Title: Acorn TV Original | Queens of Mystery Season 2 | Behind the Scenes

Kind of got the role with two weeks notice, but everyone's been wonderful. Everyone's really welcomed me in. I, you know, had the advantage of being able to watch season one and I watched it a few times and watched all the beautiful work that Olivia did with the role of Matilda in season one. And, you know, I've tried to absorb as much of that as possible and trying to honour all the work that she did as well as kind of bringing my own stuff to the role.
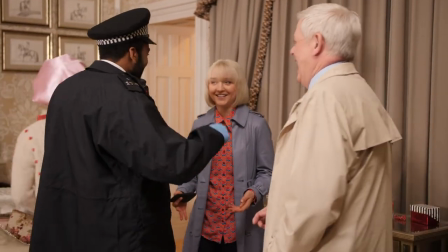And the cast have been wonderful, the crew have all been wonderful. It's felt really, yeah, I was a bit nervous sort of first day at school,
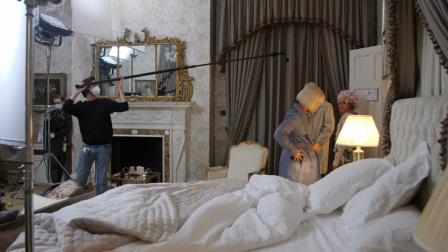you know, like I have to eat lunch by myself in the corner of the canteen and everyone would be mean to me,
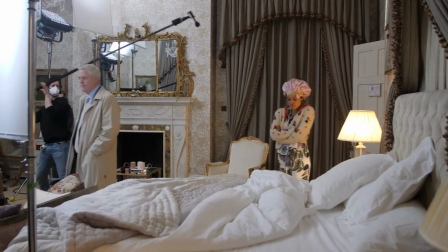but everyone's been lovely. So yeah, I'm having a wonderful time. The Americans are so good at this. It's in a way you're creating a character that can
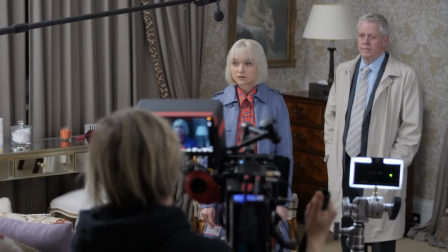be easily remembered and recognisable anywhere at any time.
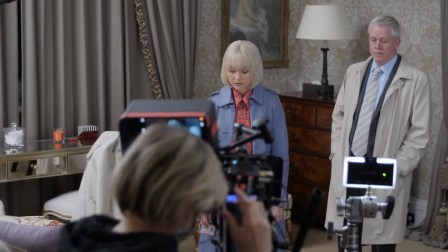So, you know, we went with the blue coat,
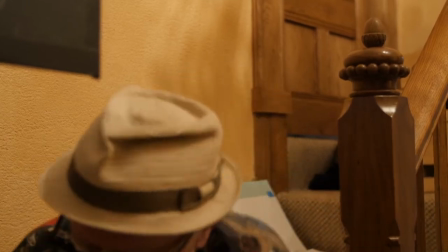the shirts which are very graphic and sometimes slightly psychedelic, the blonde hair, it's definitely, you know, she's a character. She's a kind of superhero character. I'm Charlie Knight and I'm the costume designer.
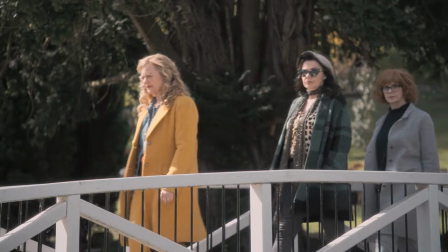So Jane is the Tin Man, Cat is the Scarecrow and Beth is the Lion.
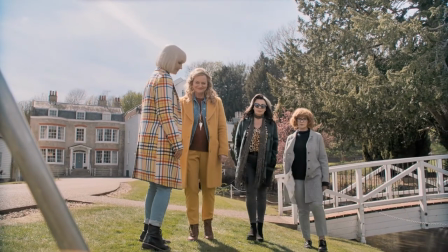So that hence where their colours come from and their sort of silhouettes of, so we've stuck with that right the way through this and with this time we've just kind of lifted them a little bit slightly, we got a bit braver. For the colour coding of the arts came from the Wizard of Oz. Dorothy is Matilda which is you know the use of white and blue and sometimes a dash of red and you'll see that's it's
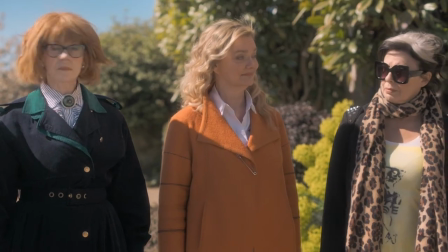not an absolute fix for all but when you see them together you'll recognise those colour schemes as coming from The Wizard of Oz. Certainly for my costumes it's all very kind of reflecting her past life as a in a rock and roll band and then kind of being a you know a graphic artist and all that sort of stuff so each character has a very individual look and with makeup and costumes so we've got a
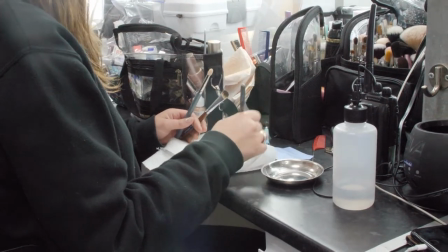very talented makeup and costume team who kind of bring all those kind of elements out of the characters and it really helps with the playing of it as well. For Beth, her costumes are quite a lot of yellow. So I'm sort of the brighter one of the three, I'd say.
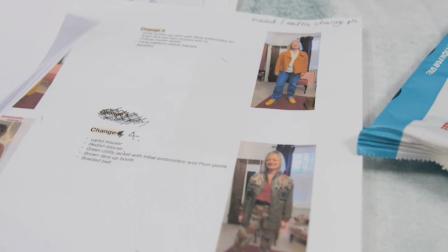There's a lot of colour for Beth and they're very comfortable, they're very easy. Everybody always comments on, you know, you come in at the beginning of the day, you put your cozies on and everyone goes oh I like that one oh oh that's nice so you know you're onto a winner when everybody on the set likes what you're wearing and would and would take bits of it so it's it's very easy I don't have to think about what my character is because the costumes do it all for you they really do Charlie's brilliant at that
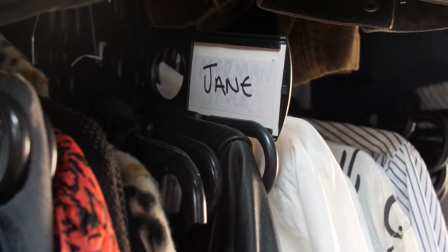sort of thing um my costumes I'm absolutely delighted by I love working with Charlie who designs the costumes for this um it's a
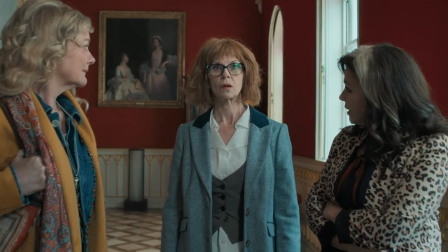it's a very collaborative process and she's very accommodating about ideas that we might have.
Yes, whatever you say.
As you see from Jane's look, it's a very clear style which I really enjoy
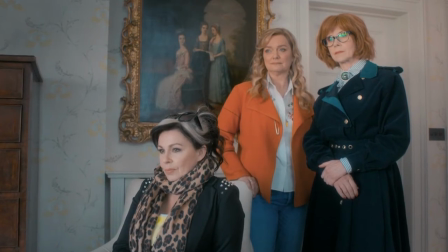and because it's quite held in you see that the sort of Jane's head floats above everything else which is very Jane.